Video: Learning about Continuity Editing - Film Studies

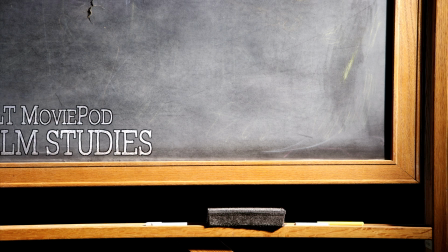1s
Hey everyone, and welcome to our film studies series, where we break down scenes from films and discuss the techniques that were used. In this video, we're going to be covering continuity editing, and we're going to be looking at a few techniques used in order to achieve continuity editing in films.
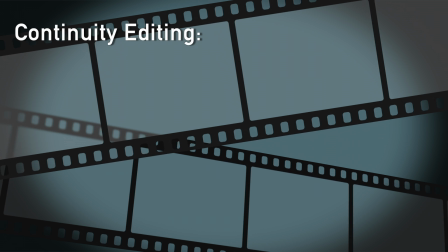18s
First, let's start with the definition.
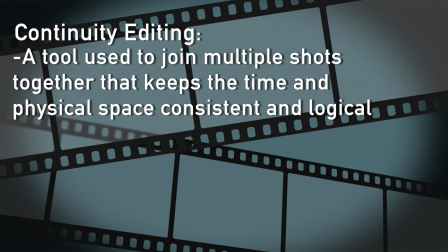22s
Continuity editing is a tool that is used to join multiple shots together in a way that keeps the time and physical space consistent and logical.
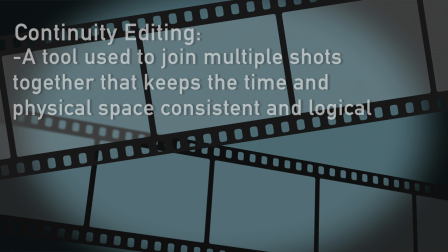30s
A good question to ask is, does this sequence of shots make sense?
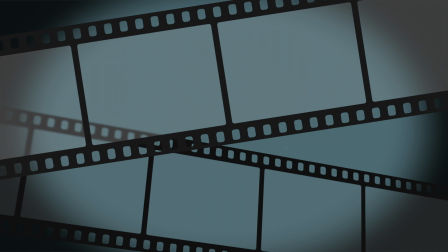36s
The reason for using continuity editing is to ensure that the
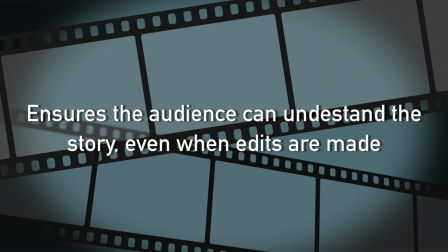40s
audience can understand the story and scene even when edits need to be made.
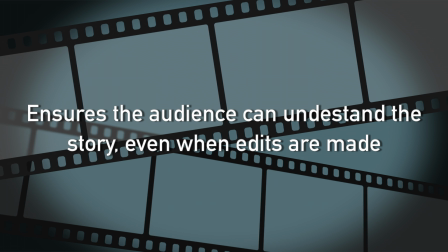46s
So let's take a look at a few techniques that filmmakers use when editing.
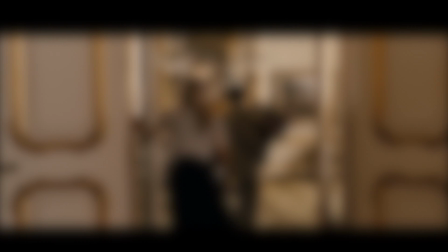51s
First, let's start off with the match on action.
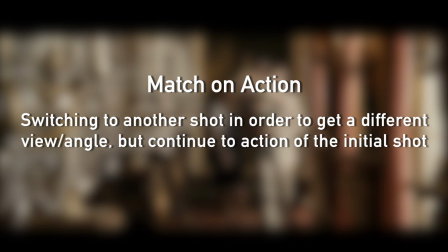56s
This technique allows filmmakers to switch to another shot in order to get a different view or angle, but continue the action of the initial shot.
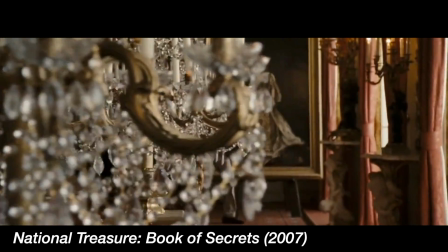65s
In this example, from National Treasure: Book of Secrets, the characters are moving through multiple walkways and doors.
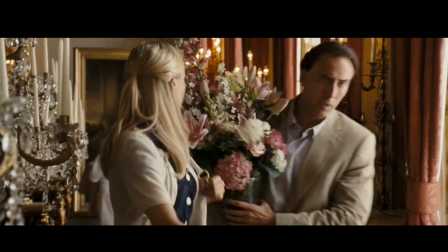73s
You'll notice that each time the camera cuts, the action from the initial shot is continued in the next shot. This is a match on action. Next up is the eyeline match.
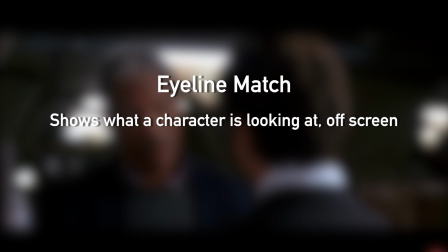87s
When a character looks off screen and the following shot shows what they are looking at, this is called an eyeline match.
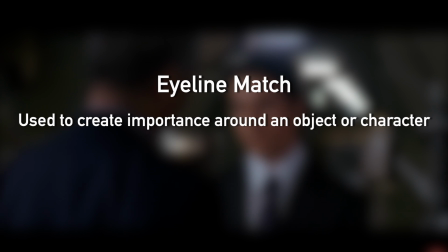95s
This is used to create importance around an object or character.
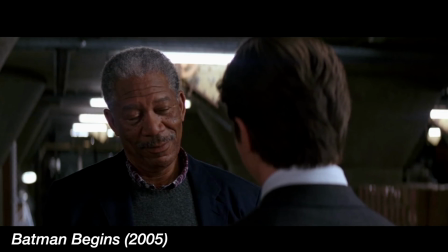101s
In this scene from Batman Begins, Bruce Wayne looks off screen, indicating an object of importance.
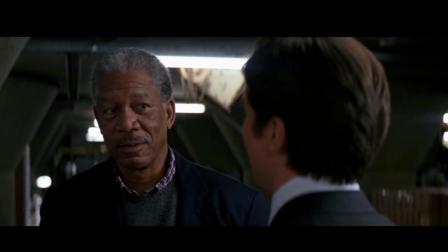108s
The next shot reveals that this object is the Tumbler, the vehicle that would become the Batmobile.
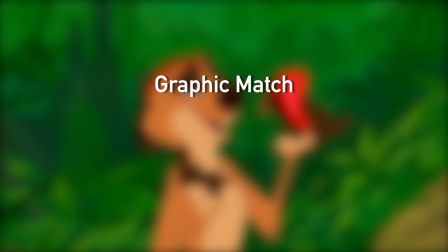115s
Moving on, we have the graphic match. A graphic match is used as a transition effect between scenes when an object or
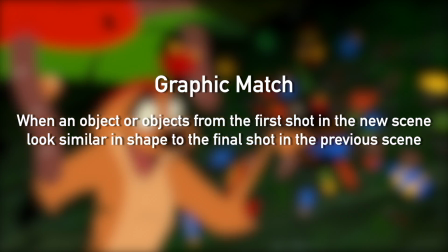124s
objects from the first shot in the new scene look similar in shape to the final shot in the previous scene.
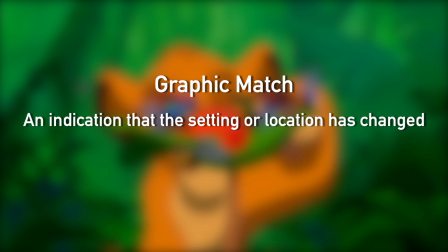130s
A graphic match transition is usually a good indicator that the setting or location has changed.
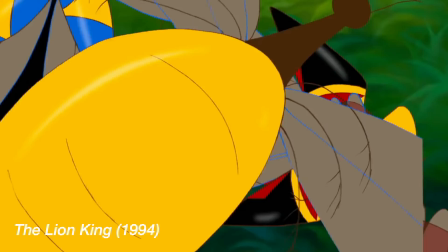139s
This moment from The Lion King shows our three characters change
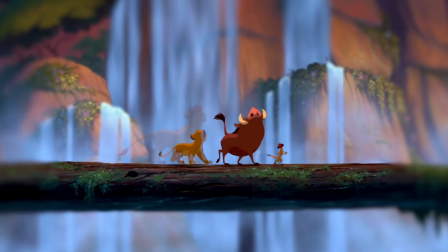143s
locations and shows the passage of time while keeping everything in the frame roughly the same shape.
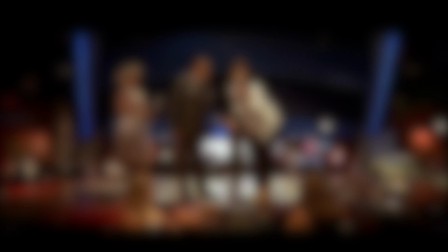151s
Next up, we have the 180-degree rule.
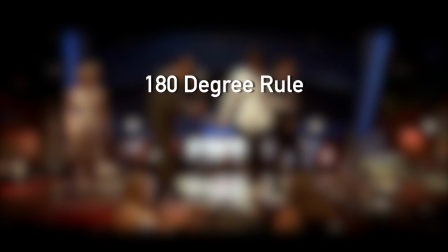156s
In order to avoid confusion in terms of physical space in a scene,
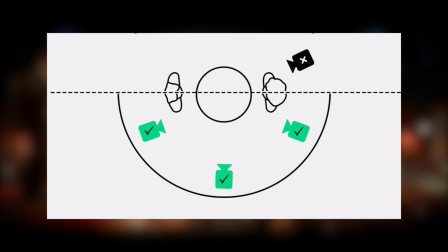161s
an imaginary straight line is placed on the ground in front of two or more characters. This imaginary line, which has an angle of 180 degrees, acts as a guide for the camera.
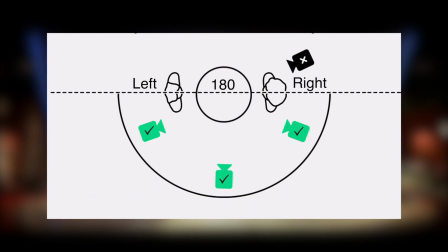174s
In order to keep a consistent left side and right side relationship between the characters on screen, the camera should never pass this line.
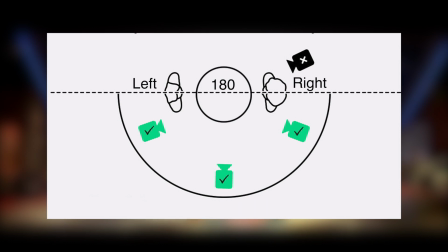183s
If this rule is followed, you will never see characters switch sides in a shot unless the character physically moves to that side.
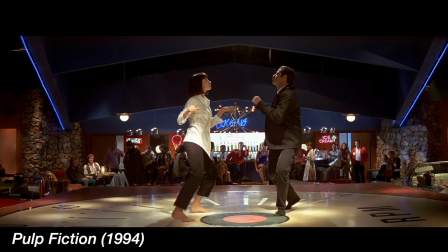193s
This scene from Pulp Fiction is one of the best examples of the 180-degree rule.
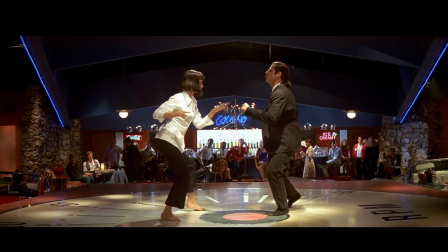200s
Notice how our characters have their individual spaces.
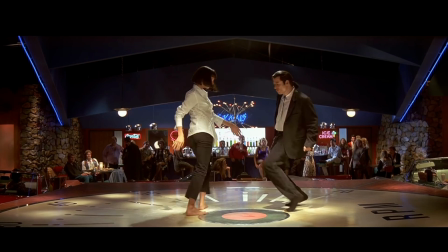204s
Mia on the left, and Vincent on the right, with a straight line being placed here.
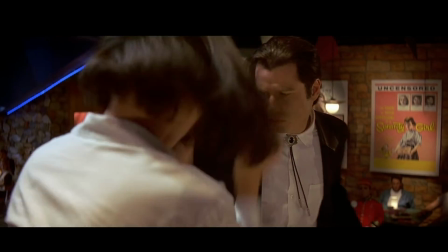211s
Even during close-up shots in this scene, the camera never passes this line.
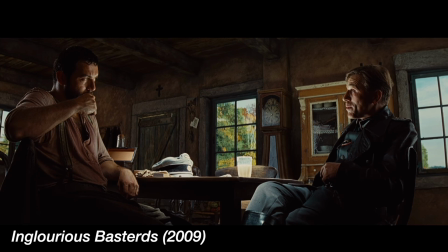218s
There are times when this rule can be broken. In this scene from Inglourious Basterds, the camera passes over the invisible line and the characters change positions.
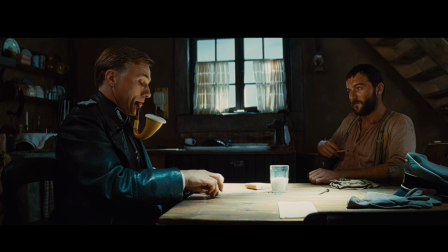230s
This breaking of the 180-degree rule can be used to signify a change in tone or topic in a scene.
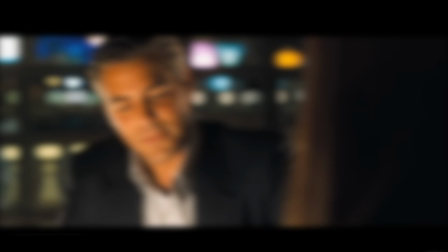240s
A technique that is related to the 180-degree rule is the shot reverse shot.
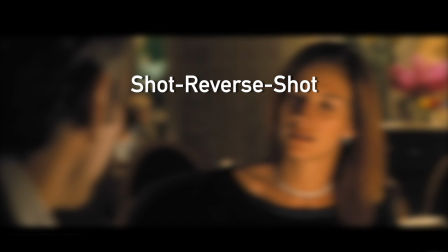245s
This is most commonly used when characters are having a conversation.
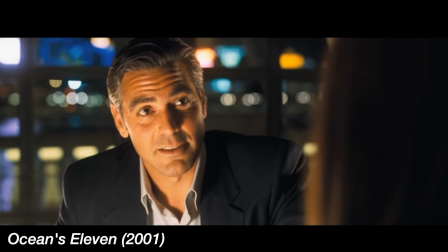250s
Usually done with an over-the-shoulder shot, when one character is speaking, the camera will be on them.
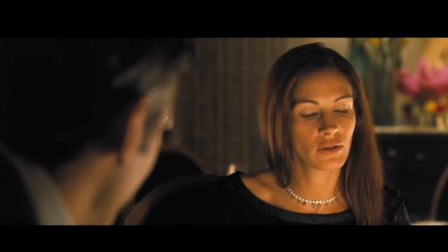257s
Instead of panning back to the other character when it's time for them to speak, the scene will cut to an over-the-shoulder shot and focus on them.
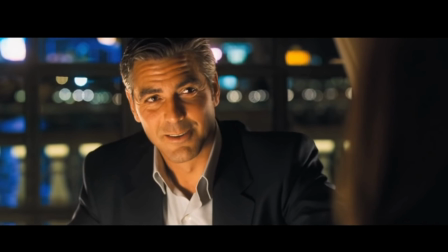266s
And when it's time for the first character to reply, another cut to another over-the-shoulder shot will occur.
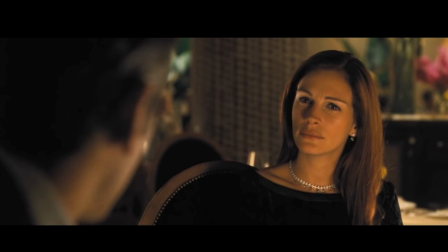273s
Remember, it's important to keep the angle and location of each shot consistent when using the technique,
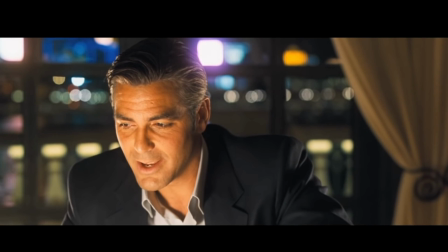279s
since we shouldn't be breaking the 180-degree rule.
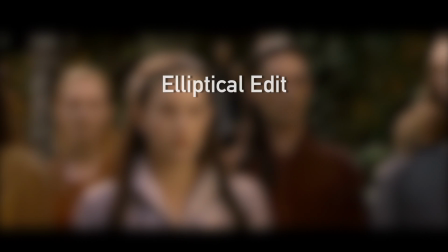283s
And finally, we have the elliptical edit, or as I like to call it, the time saver.
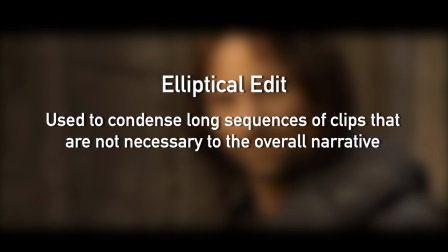290s
This method is used to condense long sequences of clips that are not necessary to the overall narrative.
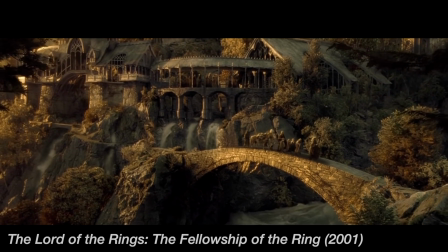297s
In this traveling sequence in The Lord of the Rings, The Fellowship of the Ring, we see our characters in many different locations,
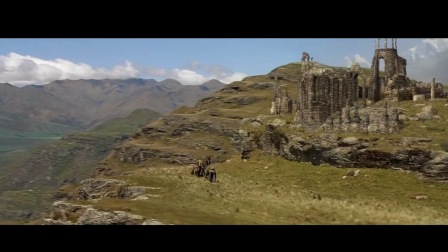305s
showing the passage of time, and finally, their destination for the moment.
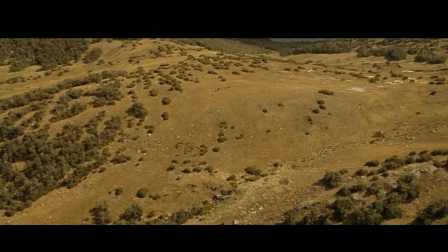310s
Instead of seeing them travel in real time, the sequence is condensed to only what's necessary to show.
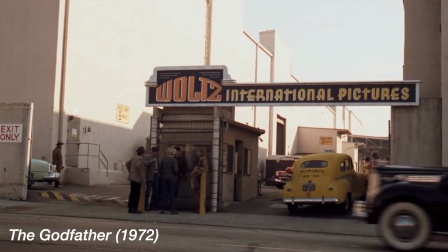317s
Of course, the elliptical edit is not always used, but with good reason.
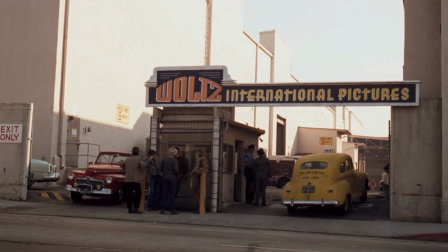322s
In this scene from The Godfather, Tom Hagen is traveling to LA to meet a movie producer.
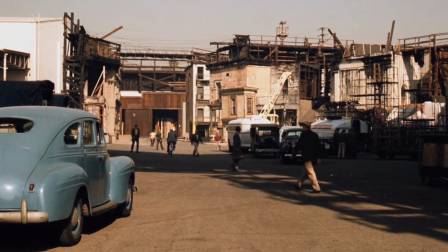328s
Instead of using an elliptical edit, we see a long sequence filled with establishing shots and shots of Tom wandering around the studio.
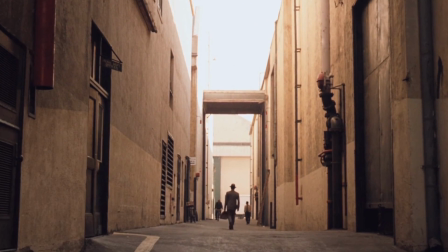337s
This was perhaps done in order to show Tom in an unusual environment and give context for what's to come.
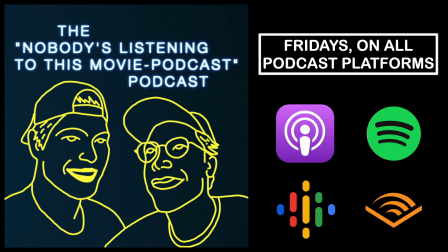346s
Thank you all for watching, and remember, you can catch our main show, Nobody's Listening to This Movie Podcast, every Friday on all podcast platforms, so don't miss it. If you like this video, please feel free to leave a like. If you didn't, a dislike, no problem. And comment down below what other scenes or techniques you'd like for us to break down.
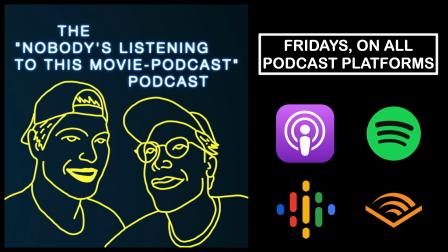366s
Until next time, thanks for watching.